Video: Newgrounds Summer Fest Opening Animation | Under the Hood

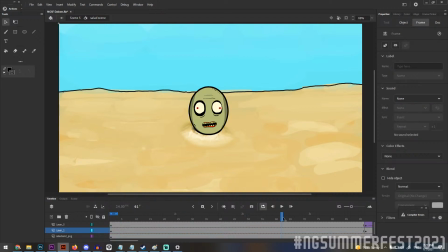(27:42)
And the salad scene is supposed to be, he sits there for a while, and then we zoom in, and his eyes go up. So we did a tween for the eyes, which is why his eyes are on their own layer here.
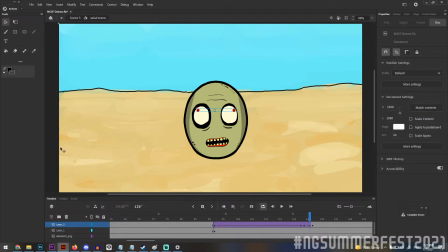(27:56)
I tweened animation there, classic tween to bring them up. And, we now can play it back.
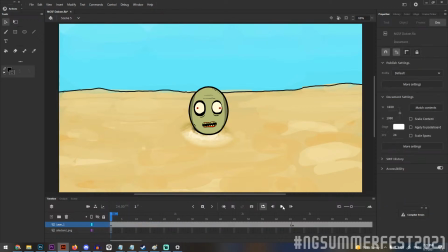(28:02)
This is what it looks like in sequence.
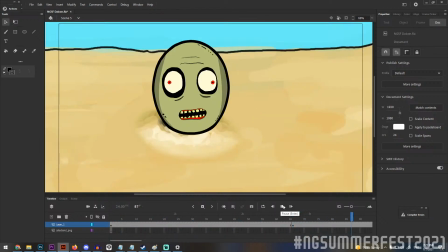(28:09)
Volleyball and stuff, then close up, and then the eyes.
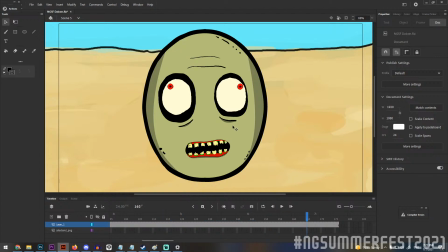(28:13)
Now, we're going to be revisiting some of these scenes that we're talking about when we jump over to the other side.
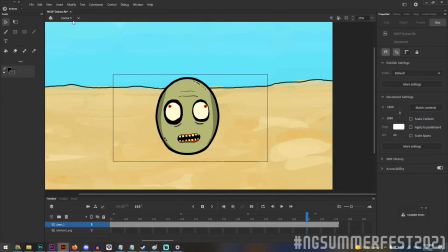(28:18)
But right now, I'm just talking about what I was doing in Flash, because what's really cool about a lot of these scenes is they involved art from other people. And this is a really good example of that.
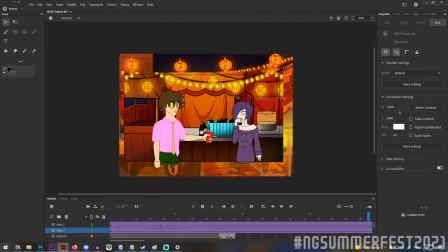(28:27)
Let's go to scene 6. What is on scene 6? Gooseman and Zone.
Well, I've seen a lot of walrus costumes in my day. Yours is above average.
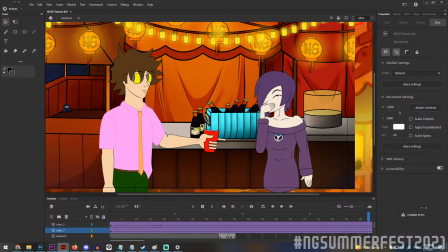(28:40)
So, the Gooseman and Zone scene is probably one of the more complicated ones I animated, and that's just because of how I approach things, like how I chose to do this. This is entirely puppetry for the most part.
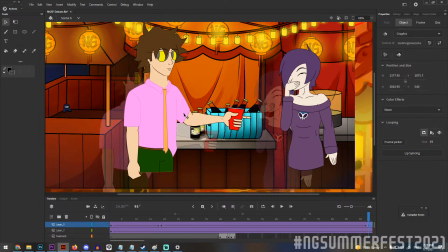(28:53)
Gooseman is like 100% puppetry almost. So all of his different pieces, if we go inside of the model, you can take Gooseman apart.
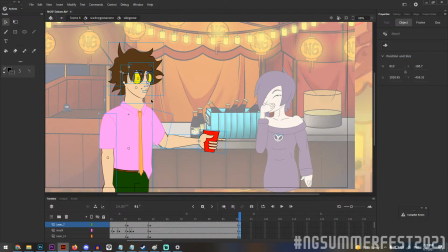(29:01)
So like you'll notice all these different parts are the Gooseman model.
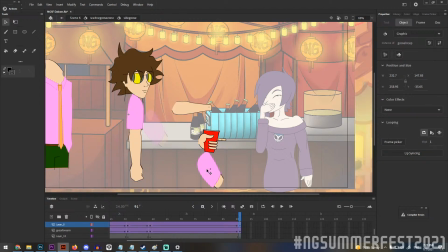(29:06)
So there's his forearm, there's his torso, there's his arm, there's his other arm, there's his head, his face, hair, whatever.
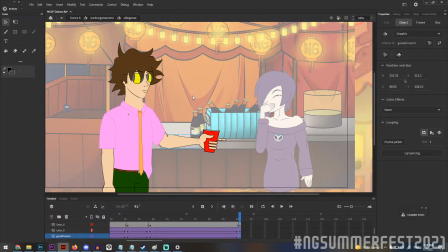(29:12)
All of it are separate pieces, and this is what they look like in tandem when you don't know.
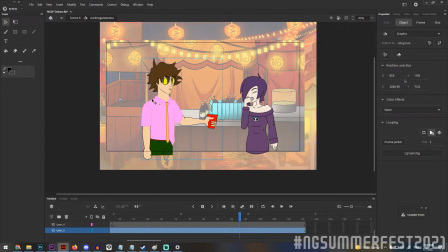(29:18)
Who are these two characters? On the left, we have Gooseman from the Pleasure Island series, and on the right, we have Zontan, the mascot of animator Zone.
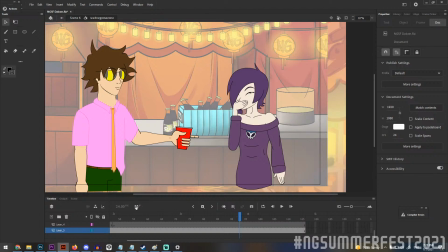(29:28)
So, yeah. Let's take a closer look at Gooseman, and I covered this during my intro to Flash panel,
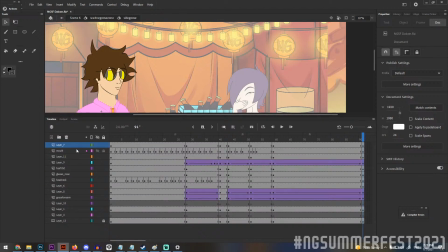(29:36)
but in terms of total number of layers, this is everything going on inside of Gooseman at once.
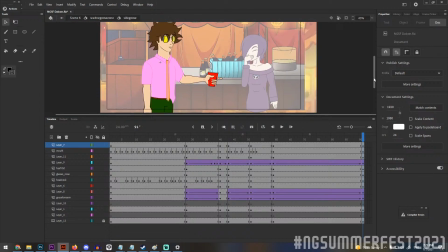(29:42)
And if we follow it, we can get a closer look at what happens when he's talking. So here's the mouth layer. There's lip syncing involved, but there's no actual audio. So when we go across, take a look at his mouth up here.
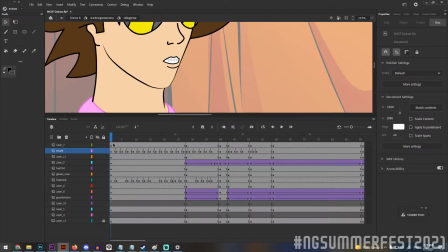(30:01)
These are all of the different keyframes in which I made... Aw, man. The stream's not loading. What the hell? What happened?
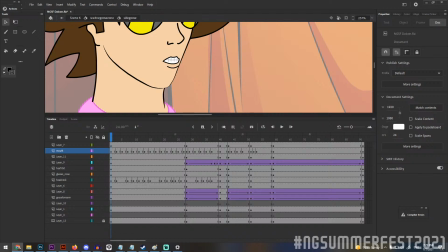What the f...
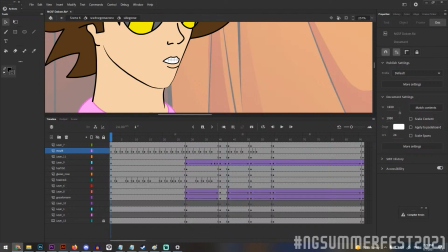Okay. What the f... Yeah, there we go. Just reload it.
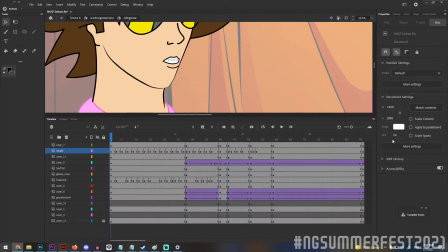(30:48)
Alright, so anyway, we'll just continue, and if you missed something, you can review the VOD. But anyway, so here's Gooseman's mouth, and every one of these is a different mouth shape. So we can kind of see he's saying something, we don't know what it is. La la la la la la zo.
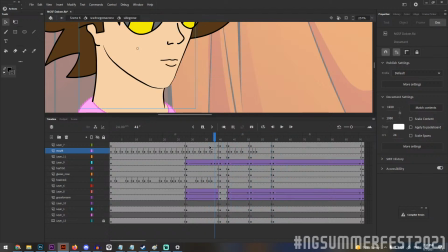(31:08)
That's the only thing that he actually says that is a real word. So like this was all gibberish. I just wanted to give the impression that he was talking. But then when we get to here, I have him say, Zo. Zo.
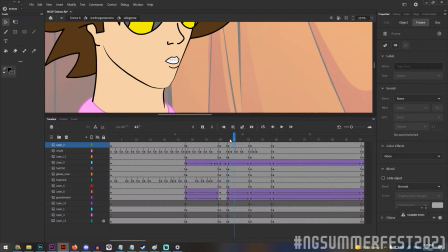(31:23)
Because that is what Gooseman says in all of the Manhor industry music videos. Zo. But for the most part, that's all it is. So that's his lip syncing, but that doesn't cover the rest of him.
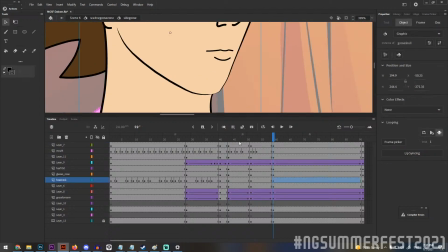(31:38)
So that was just one part, and you also may have noticed his jawline here also changes sometimes when he's speaking.
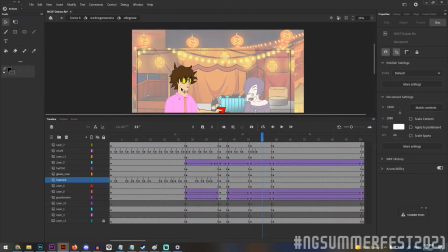(31:45)
Nothing fancy, just a little bit of motion to give him some more realism.
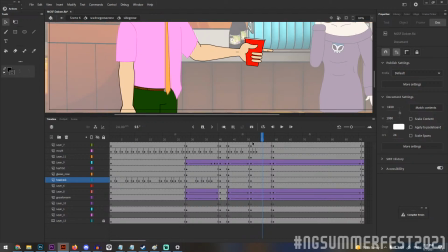(31:49)
But now let's look at his arm, because this was also a little piece to kind of break down. So it's all static here, but then starting from this point, we're going to see movement. And the way that does it, I use a lot of easing to make it look smooth.
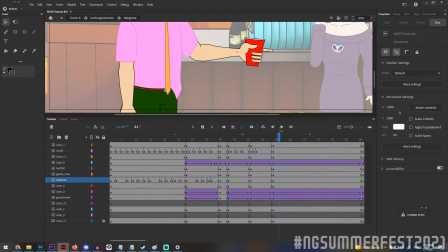(32:08)
So, nothing crazy.
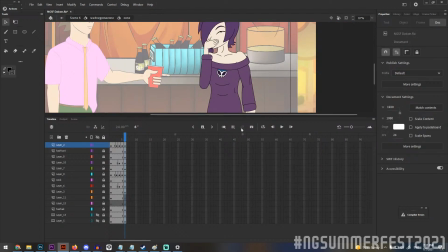(32:11)
But that's just what I did with Gooseman, and then of course with Zone, we're going to look at some frame by frame, a little bit of frame by frame inside of her model.
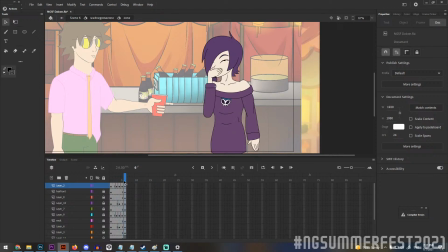(32:19)
Not much. So this is what it looks like in slow motion. I just, moved some pieces, did a little bit of cleaning up, little redrawing.
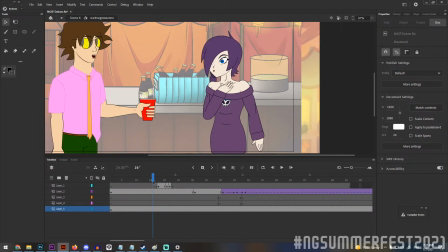(32:30)
And to make it more smooth on the overworld, I also gave her a little bit of a wiggle here, how her body leans to the side. That was just to give it some smoother appearance. But that's the Zone and Gooseman section.
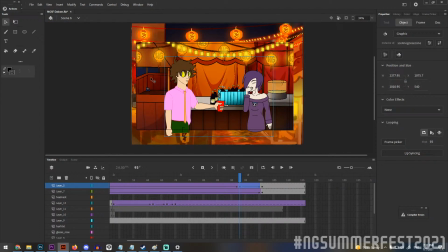(32:44)
Background here was by Narala. Also includes another Amogus.
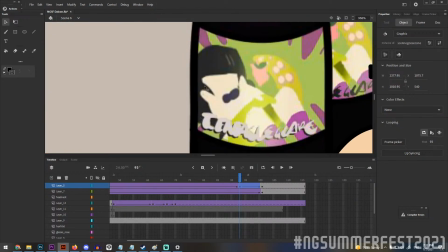(32:49)
And I believe the soda was Tentacle Grape. Yep, it was. So for those of you who wanted to know what they are drinking, it's Tentacle Grape soda.
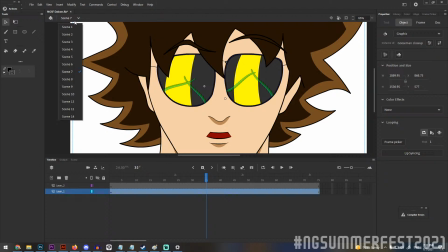(32:58)
Alright, scene 7. We've already taken a look at Gooseman. It was just me doing that again.
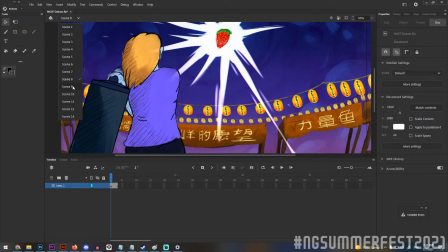(33:03)
This is the Picanjo shot again to make a gif of it. The speed line section.
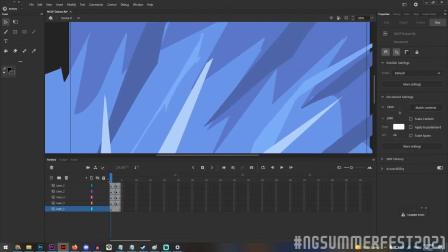(33:09)
So I had...
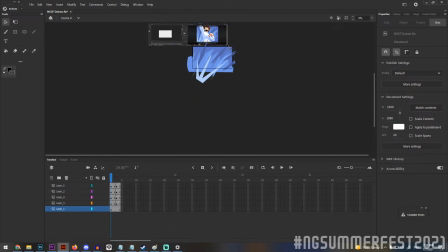(33:10)
For the Ken Star stuff, I wanted to make a proper, background for Girl Chain of Paradise, right?
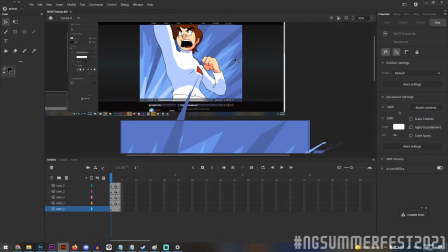(33:19)
Because we had the ultimate pencil break. So this is actually when Kenstar does the ultimate pencil break in Girl Chan. So I just looked at it and used it as reference material to see if this was the right stuff.
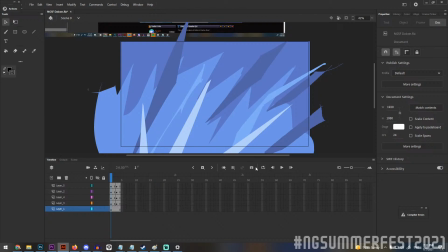(33:32)
So you could see, like, this is my ugly one that we didn't end up using. And just to show you guys what it looks like, this is what it looks like if we did use it. It would look like this.
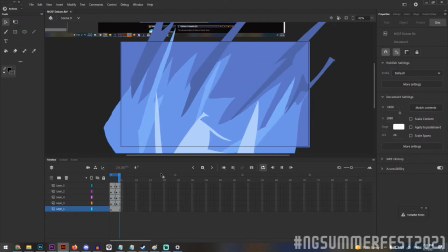(33:44)
Garbage. You know, it's really ugly. And I was like, this isn't doing it for me.
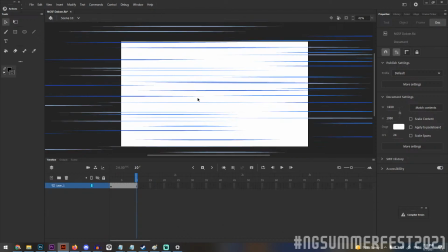(33:49)
So I ended up going into another scene, and I made new speed lines. So the speed lines here, these are, you know, a lot of people use After Effects to make stuff like this, but I work in Flash a lot.
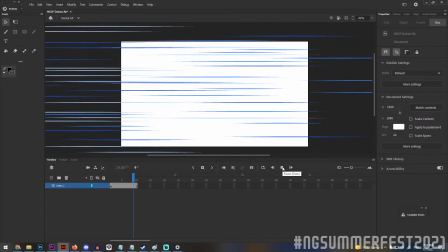(34:06)
So for this scene, I made speed lines. How do we make the speed lines?
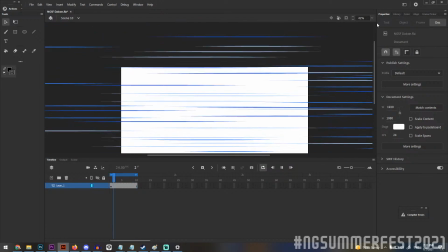(34:13)
Well, if we loop it properly, if you're looking at just the frame, these look like some very good speed lines, you know, if you're not seeing anything else.
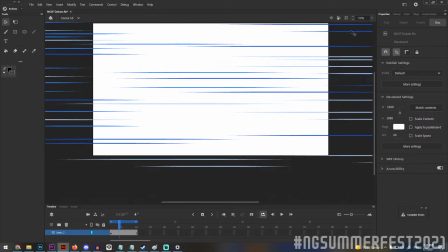(34:22)
But let me zoom in again.
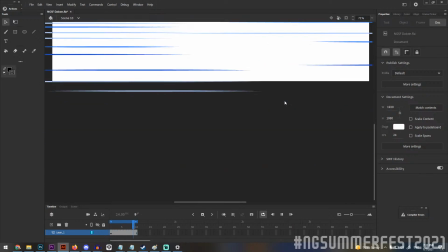(34:27)
These look pretty genuine. The reality is, it's a loop that involves having this, you know, it's basically just going from left to right, kind of like a Hanna-Barbera cartoon. And that's how I did the speed lines.
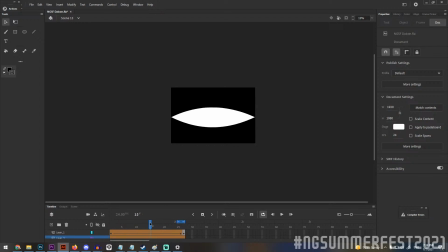(34:42)
This was me doing a little test for the opening part where Pico opens his eyes, just so you know what this is, but that's not what I ended up using in the final product. This is the madness dancing part,
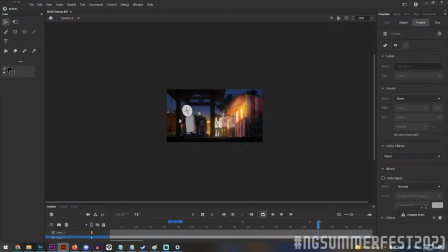(34:55)
which you will see later when we go into the Cassette Girl scene. It's literally just the madness dude dancing, like, what's up? Like, yay, yeah. Nothing crazy. The background that we use as a reference here is actually from Saint Young Men.
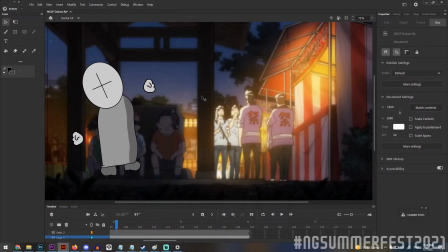(35:09)
I had a lot of reference material that I was sharing with the team, and you can kind of see how I used it even when I was working directly on stuff. You know, having that in the background just to be a good point of reference, and we can see, you know,
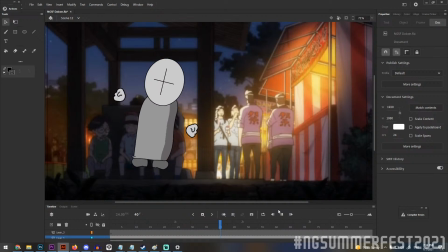(35:21)
the frame rate on this guy is actually different in the final cartoon, but I exported him like this, and we'll talk more about that later. Because right now, again, we're just covering my stuff, but we're going to jump into the entire production in a little bit.
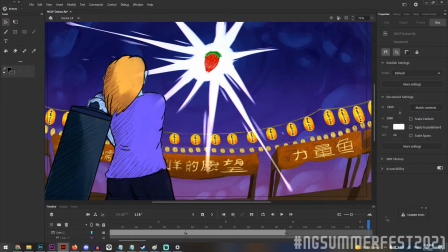(35:35)
And lastly, another Strawberry Clock to Picanjo part, because I just kept doing it in new sequences, new scenes. So that's everything that you guys needed to see in Flash, but we're going to jump over to where the bulk of this project was managed, and that is Premiere.
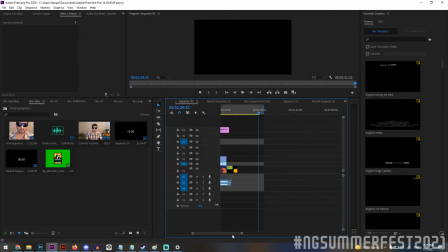(35:50)
So, Premiere. This is the entire project.